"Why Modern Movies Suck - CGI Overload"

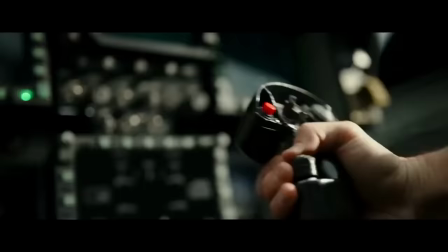0s
You know, watching Top Gun Maverick the other day and thinking about what the actors and film crew must have gone through to actually capture that air combat footage,
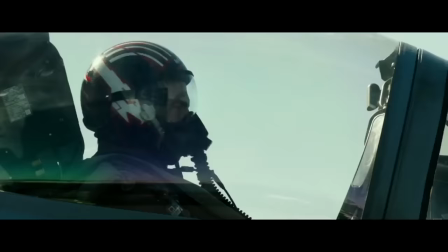7s
it really hammered home something that's been pissing me off about modern movies for a long time now.
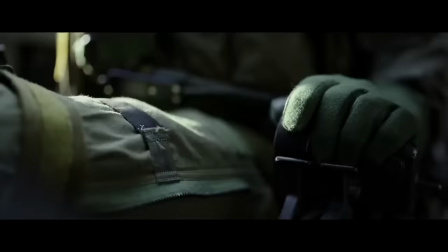12s
A phenomenon that I could best describe as CGI overloads.
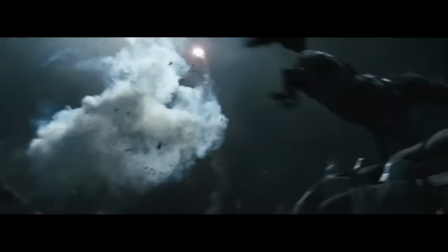17s
Digital technology has advanced to the point where computers can conjure up just about anything our creative minds can imagine,
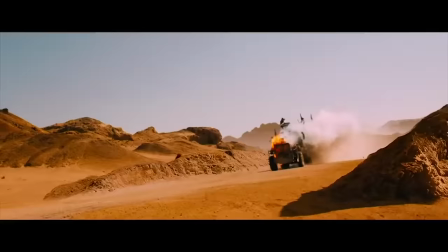23s
from incredible alien worlds to terrifying monsters and death-defying action scenes.
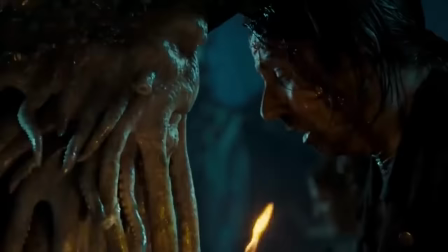28s
It's revolutionized cinema to such an extent that it's almost difficult to remember a time before it existed.
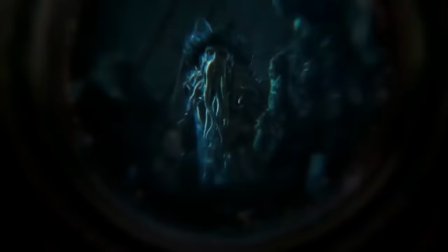34s
And on the face of it, it should have resulted in a better end product.
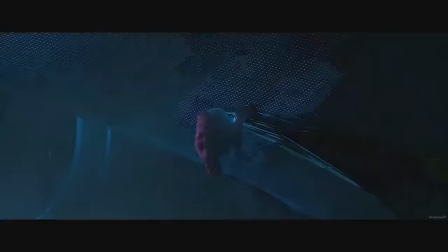38s
After all, CGI doesn't rely on actors hitting their marks or force directors to find inventive ways of making difficult scenes possible.
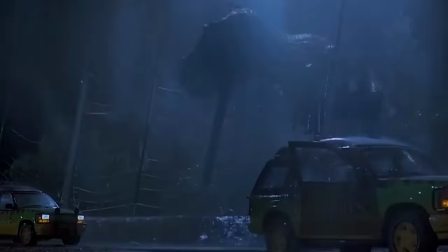45s
It doesn't force stuntmen to risk life and limb to get that perfect visual.
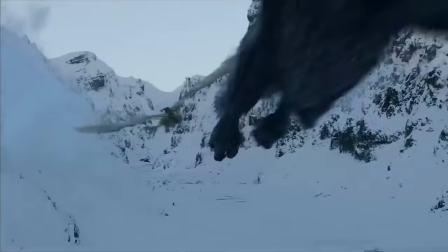49s
It doesn't require complicated pyrotechnics or sound stages or expensive and challenging location shoots.
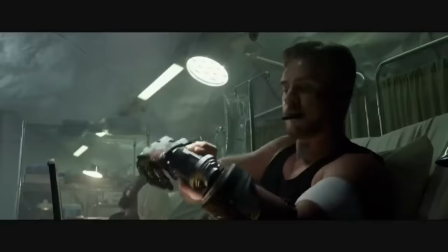56s
It's controllable, it's predictable, it's safe, it's cost-effective.
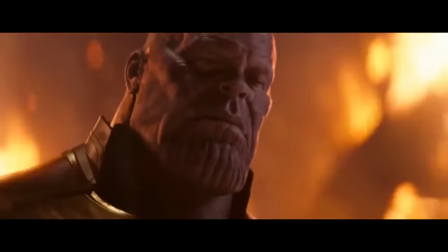60s
And well, it's boring as fuck.
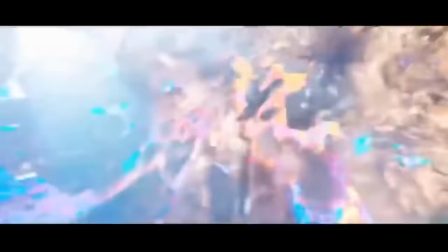62s
It feels like movies now are locked into a kind of never-ending dick-waving contest, each striving to outdo the other with ever more ridiculous, overblown,
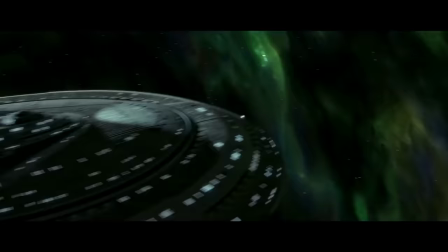71s
gravity-defying CGI action scenes, most of which carry all the weight, impact, and believability of a left hook from Natalie Portman.
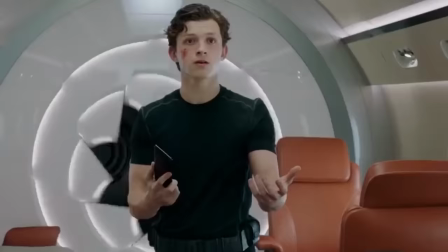79s
And I mean the non-enhanced version, but don't worry, we'll talk more about that later. And that's not even talking about what the fucking actors have to work with now.
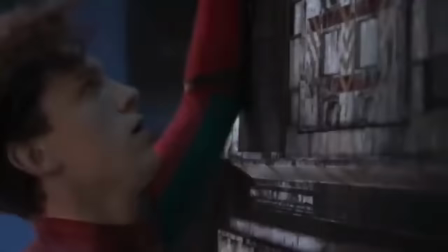86s
Honestly, watch some of the behind-the-scenes footage of any Marvel movie. It's some of the most depressing shit that I think I've ever seen.
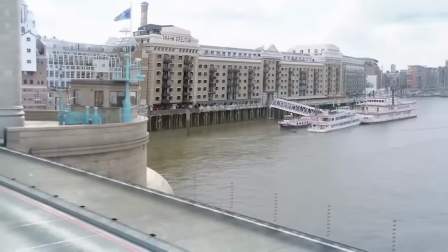94s
Just actors standing around in big empty green rooms, having no fucking clue what they're supposed to be reacting to.
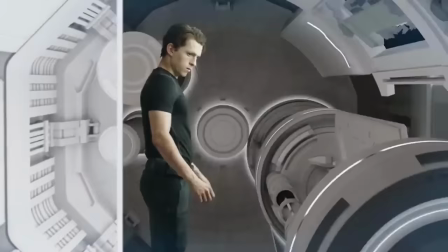100s
This is it, boys and girls. This is the magic of movie making now.
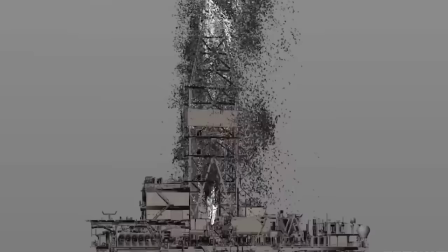104s
Now, before I go any further, I want to be clear that this isn't just some excuse to shit all over CGI as a concept, or the people that produce it.
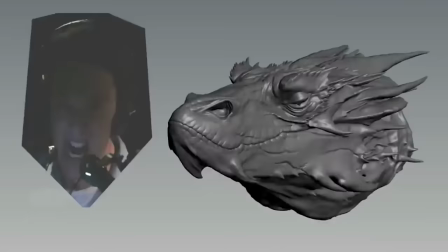112s
Computer animators are just professionals doing the job they're hired to do. They're usually overworked, underpaid, striving to meet ridiculous deadlines,
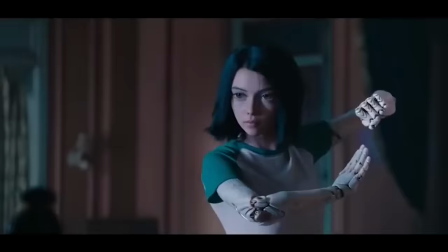120s
and lumbered with the thankless task of producing something that only really gets noticed if they fuck up.
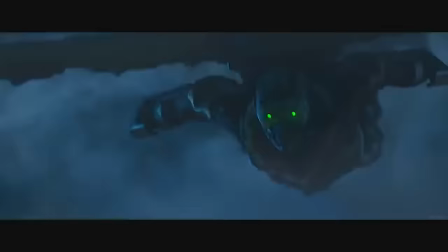126s
I also fully acknowledge that CGI can be a useful tool when it's properly used,
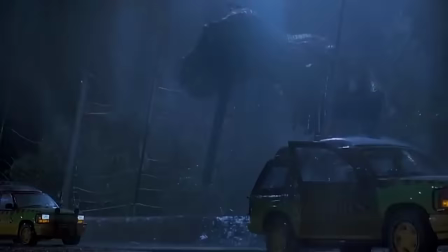130s
and there's been plenty of movies where it was genuinely difficult to tell what was real and what wasn't.
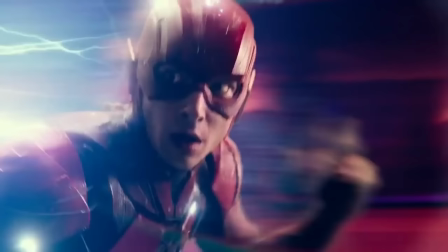135s
That being said, it's not a magical silver bullet that can fix every problem,
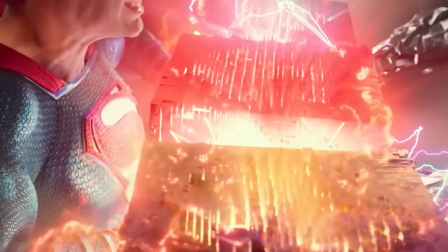140s
and when it's been rushed or poorly implemented, well, it can look like absolute dog shit.
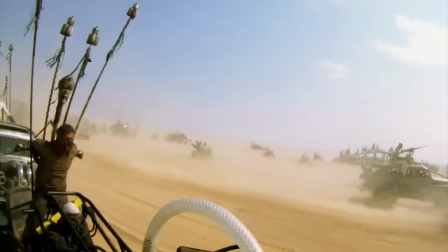145s
My general rule of thumb is that if you can do something with stunt work, practical effects, or location shoots, then you probably should.
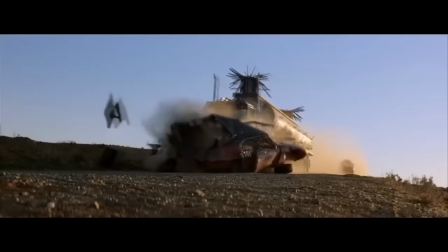152s
Because believe it or not, humans have actually got a pretty good eye for this kind of thing, and the more you do it, the less engaging your movie becomes.
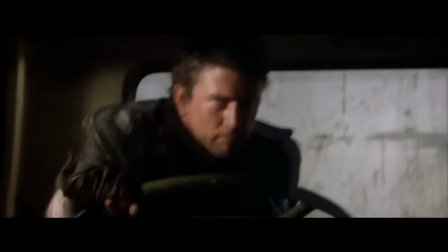159s
Take vehicle stunts for example. Mad Max 2 from way back in 1981 gave us some of the most incredible car chases,
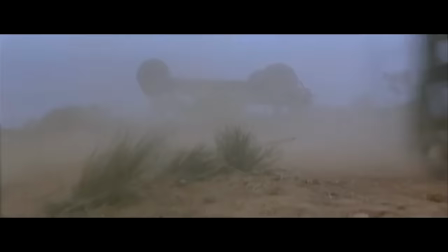167s
spectacular wrecks and crashes ever shown on screen, to the point where several stuntmen were severely injured in the line of duty.
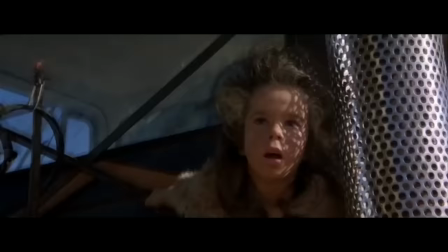174s
Obviously that's a tragic accident, but it definitely pays off when it comes to what you see on screen.
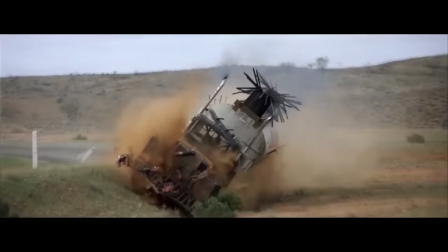179s
Every time a car gets flipped or smashed to pieces or blown up, there's a kind of visceral realism to it because, well, it was real.
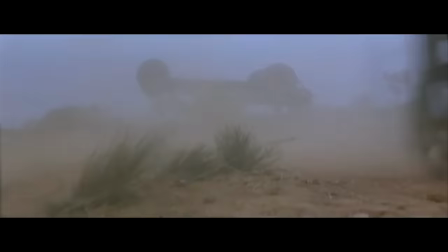187s
These vehicles really did get destroyed for these scenes. This poor bastard really did cartwheel through the air because he kind of fucked up his stunt.
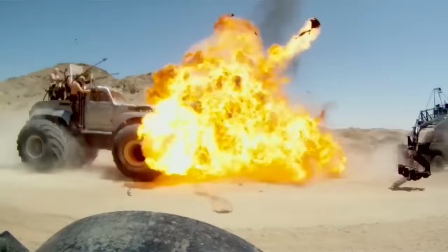194s
And the sequel, Fury Road, is probably one of the best examples of limited use of VFX in modern movie making that I can think of.
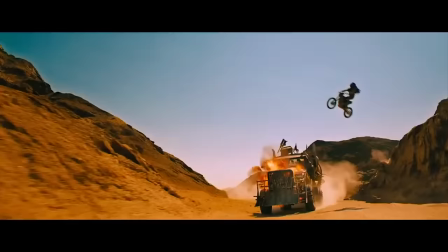202s
It relied almost entirely on stunt work and practical effects,
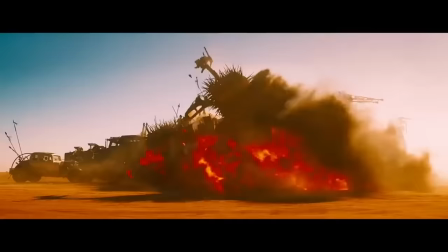206s
with just a little bit of CGI here and there to enhance it, and well, it looks fucking great as a result.
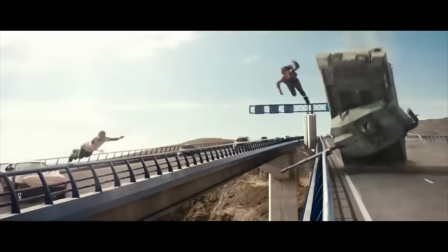212s
Now compare it to this scene from The Fast and the Furious that was clearly done with wirework and CGI backgrounds.
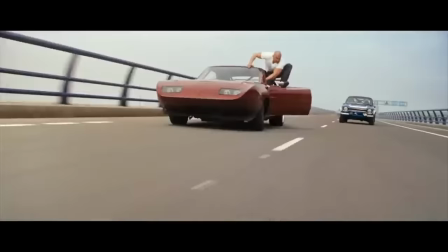218s
Notice the difference in terms of immersion and believability. It's basically just a live-action cartoon at this point.
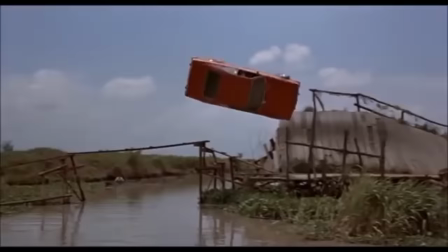224s
Or how about this stunt from The Man with the Golden Gun? No special effects for this one, some mad bastard actually had to corkscrew his way across a river, and if he'd misjudged the jump by a few feet either way, he'd probably have earned a one-way ticket to the local ICU.
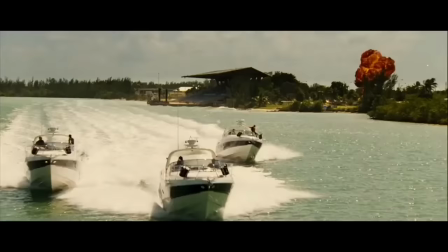238s
Now compare it to this scene from The Transporter 2, where our man has to use a conveniently placed crane arm to remove a bomb from the underside of his car.